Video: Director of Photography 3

and we have a red palette and a brown palette together, just like we had here in Parallax.
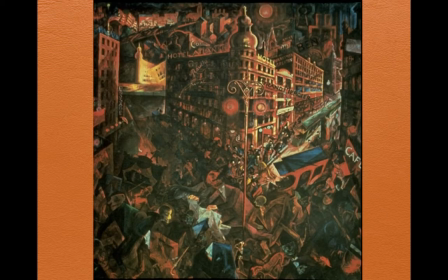He's going off of that, but he's copying like the paintings of George Gross, who was a German painter whose idea of decadence and chaos of the 20s crash and then the depression that followed was
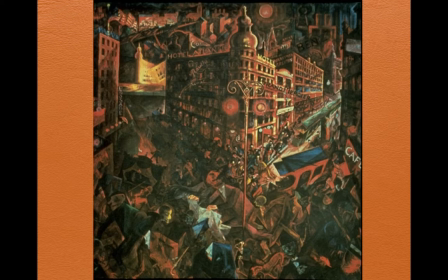very much a palette that showed the disturbance that was going on at the time.
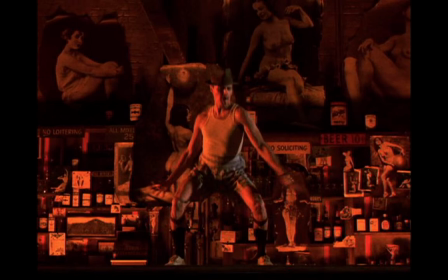And here we have Willis copying it, so that he's trying to take that cabaret type of imagery and he's giving it the George Gross,
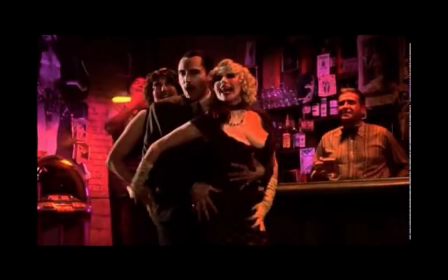very saturated crimson dark nightclub, little purples and crimson and gold, very, very decadent dark journey into a
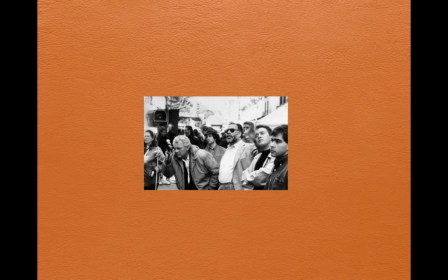escape here. So after he does Pennies of Heaven, he of course does the movie that most people will remember him for. Um, he's working here with Francis Ford Coppola. You can see again looking through the eyepiece.
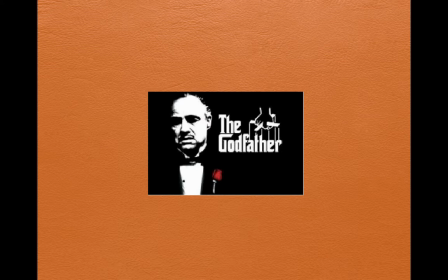This is The Godfather. Now, his influence on Coppola's masterpiece it was huge. It was not really groundbreaking. We can see from what he's been leading up to, but his low light photography and his underexposed film,
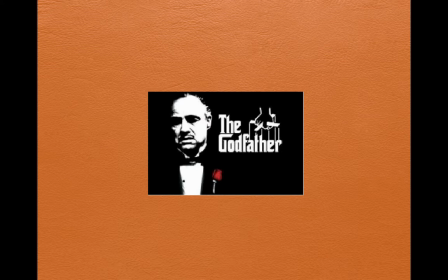and his choice of sepia tones to denote the period, which again was the 30s. It was this basic visual palette for the movie, and
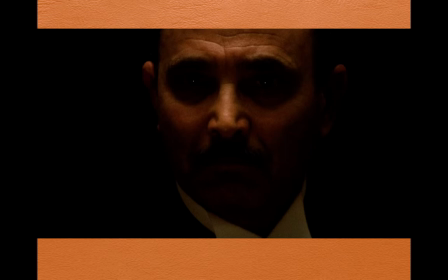here I think the Godfather trilogy, as we know, is famous for its warm tones. But here's the famous first shot of the Godfather. Extremely slow zoom out from the Undertaker's face.
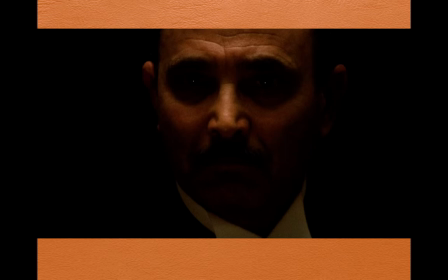The shot begins fully zoomed into his face, right here, with only his forehead and cheeks directly lit. So he's basically buried in darkness. But slowly as he speaks, the camera zooms out, and the shot finishes behind the Godfather's shoulder. The Undertaker is positioned just off center, and the Godfather fills almost the entire left-hand third of the shot. The only lighting is an overhead source that barely lights the Undertaker's face.
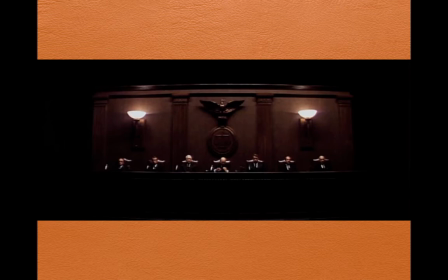So you can see from the parallax view, he'd already experimented here with this low, underexposed lighting, but now he's putting it to great effect.
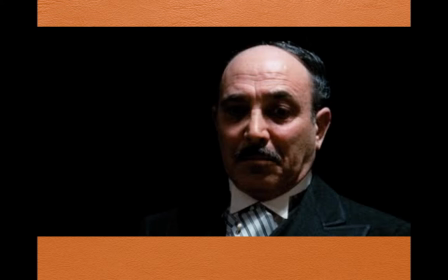Here, later, the Undertaker's office lighting is different, it's minimalistic, but
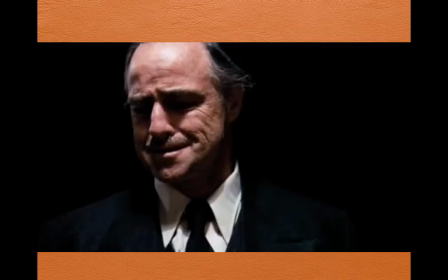basically, in the background, we got Godfather himself is reflected here. His skin shines a little on the light, but look, it's nothing but blackness. And this movie nicknamed him, gave Gordon Willis the nickname Prince of Darkness. That's what they call him as far as
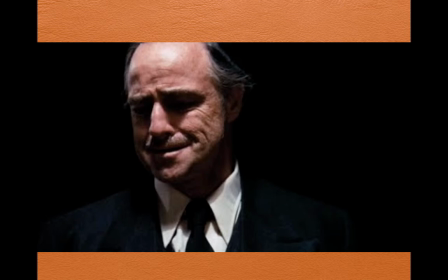his director of photography contribution, because he's only lighting actors, just using a single overhead source.
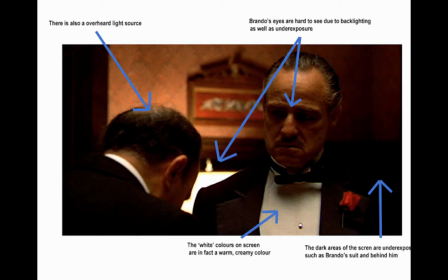So this can be seen right here. There's an overhead source on one actor, and then Brando's got a little black backlighting here, but it's hard to see because his eyes, because the backlighting
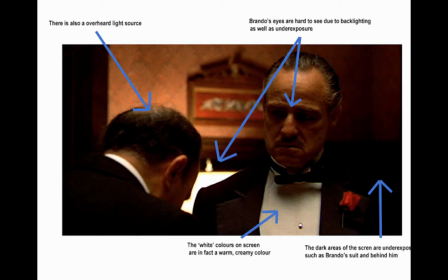makes it underexposed, and the eyes are shadowy, and the white colors, even the white colors, are muted in a kind of creamy color, and the dark areas of the screen are underexposed, and so this is his signature Gordon Willis look here.
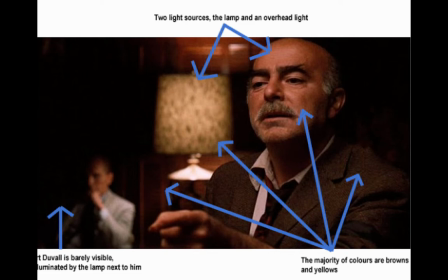Another shot of another scene in the movie, only two sources of light, the lamp and an overhead light. Robert Duvall's barely seen in the background. So what we have here is a wide angle shot, so that the foreground, we've got
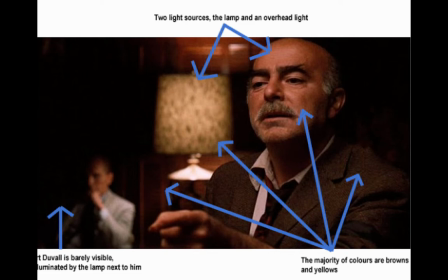Duvall not in focus, but so we can see the foreground. But the majority of colors are his palette, his underexposed palette of browns and yellows.
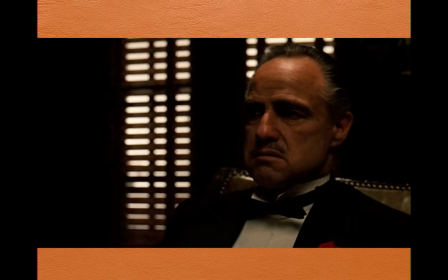And this is a good example here. It's when it comes to the Godfather, his eyes are usually masked, and the only movement on his face is his mouth.
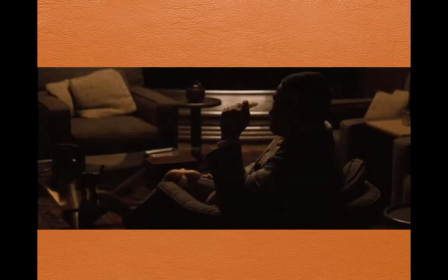You can barely see his emotions, and his suits, they just fade into the background. Here with this silhouette, we can just see how muted and how ominous everything is.
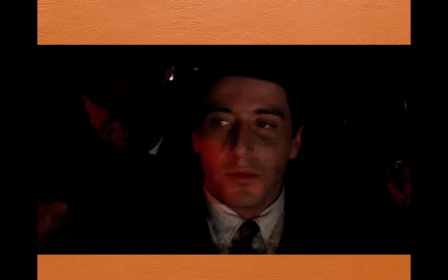When we get to Michael Corleone, which is of course Pacino's role here, we have a scene here where he's going to become the Don, but here he's in a car, and to show this isolation, Willis has him basically surrounded by darkness.
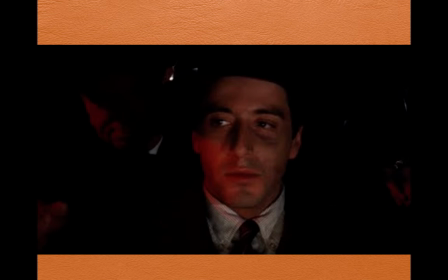His enemies are hidden, and he's into very little low light coming off the dashboard, illuminating him, and that's all. And so we get the foreshadowing of his dark journey.
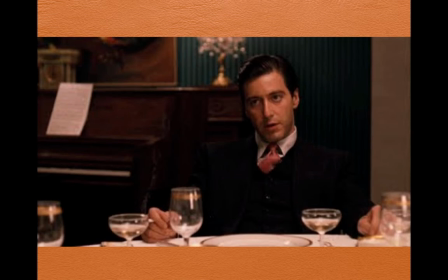Here, most of the actors, almost all the dialogue in this movie takes place at a table. And we can see here that he's starting to dress more and more like Don Corleone, and he's starting to relax, and he's starting to feel the power. But you can see everything. Again, the suit basically disappearing into the piano.
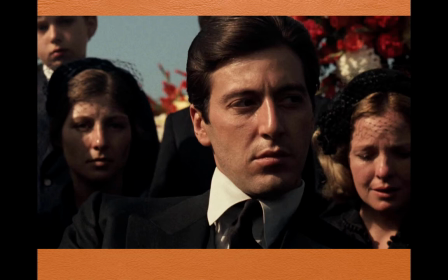And in the funeral here, he lights it. Gordon Willis lights it so that half the face is in darkness, so that we get the troubled soul, the Dr. Jekyll, Mr. Hyde, the divided face.
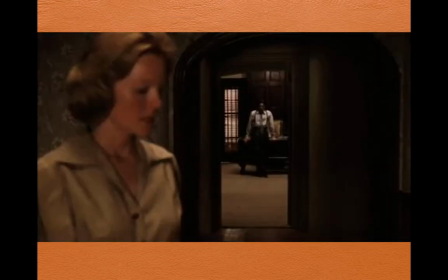It's not pure anymore. And the film finishes with a repeat of that opening shot with the Undertaker, and he's got this zoom shot where Michael Corleone, Pacino, is revealed as the true mafia don. But look at the way
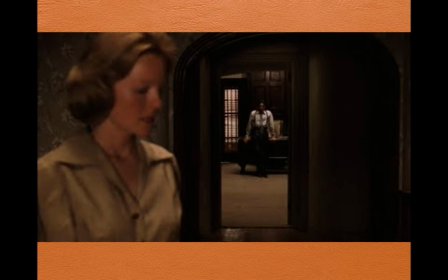Willis frames this, because it's very similar to, if we think of the parallax view, the way he framed Betty in this scene.
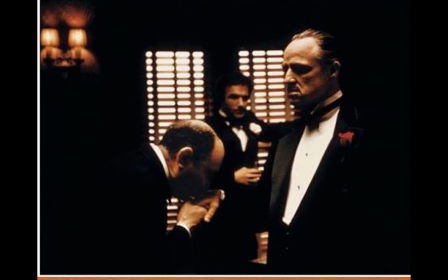So I think the style that he got with The Godfather basically made Willis into Willis. And what's interesting here is he takes these shots, and this we say, this, you look at the shot, that's a Gordon Willis shot.
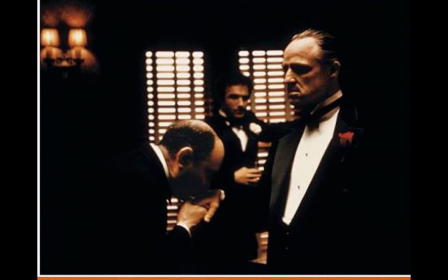It's almost totally black, like Rembrandt. You just very rarely see anything. I mean, Rembrandt is always solid. Everything's drowning in black, and then a couple of lighting touches to see the features. And so what you got here, we got a wide-angle shot, which brings us the foreground closer, in the background, the observer being a little faded out, but still prominent, being in the center of the frame.
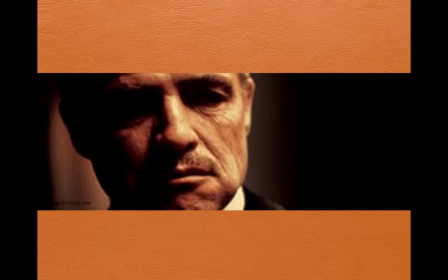And of course, here with a close-up, we don't see the eyes, we don't see half the face, but we get the emotion totally.
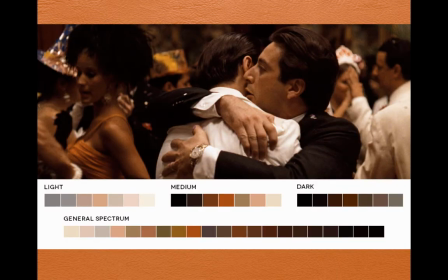We get the internal thoughts very clearly, just like we would do with a Rembrandt. And look at the color palette here. If you look at the range of that color, the dynamic range of that color palette, it's not wide, it's not extreme.
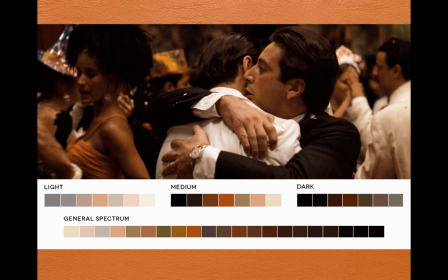We're not going from bright blue to vibrating red. It's all browns, muted earth tones.
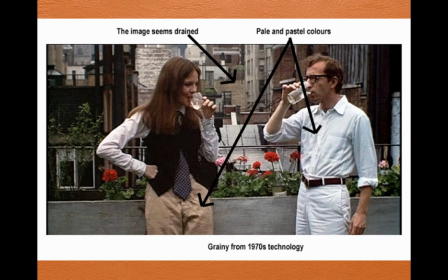Whereas the next movie, Willis shot, he didn't have that choice because, again, working with a different director, he's working with Woody Allen and Annie Hall. And in Annie Hall, Woody's going to be demanding pastel colors to dominate the palette, because this is a love story.
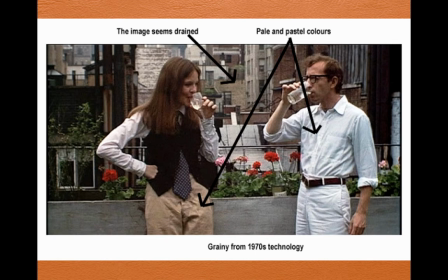And so he wants the brighter pastels. And although you can see the Willis touch in the background, everything seems a little desaturated.
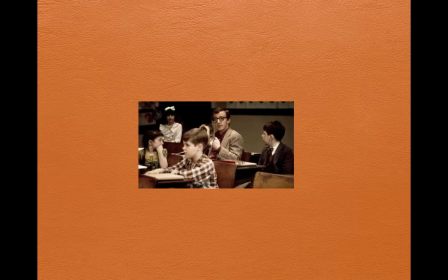But he wants the pale colors. And so, still, given that, Willis turns it into a movie that his palette dominates. Here's Woody in a classroom, but look at the classroom. The colors look straight out of The Godfather. They're desaturated colors.
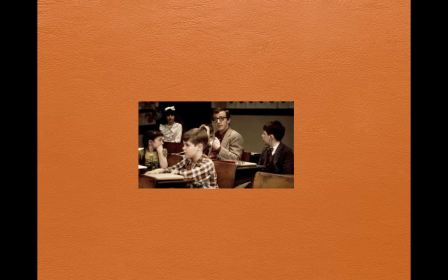They're under lit and underexposed.
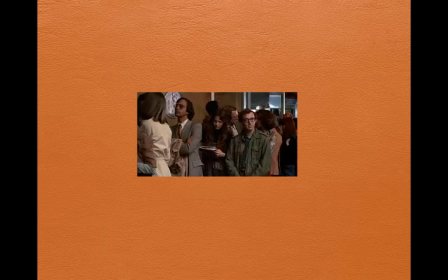Standing in line at a movie theater here, same thing.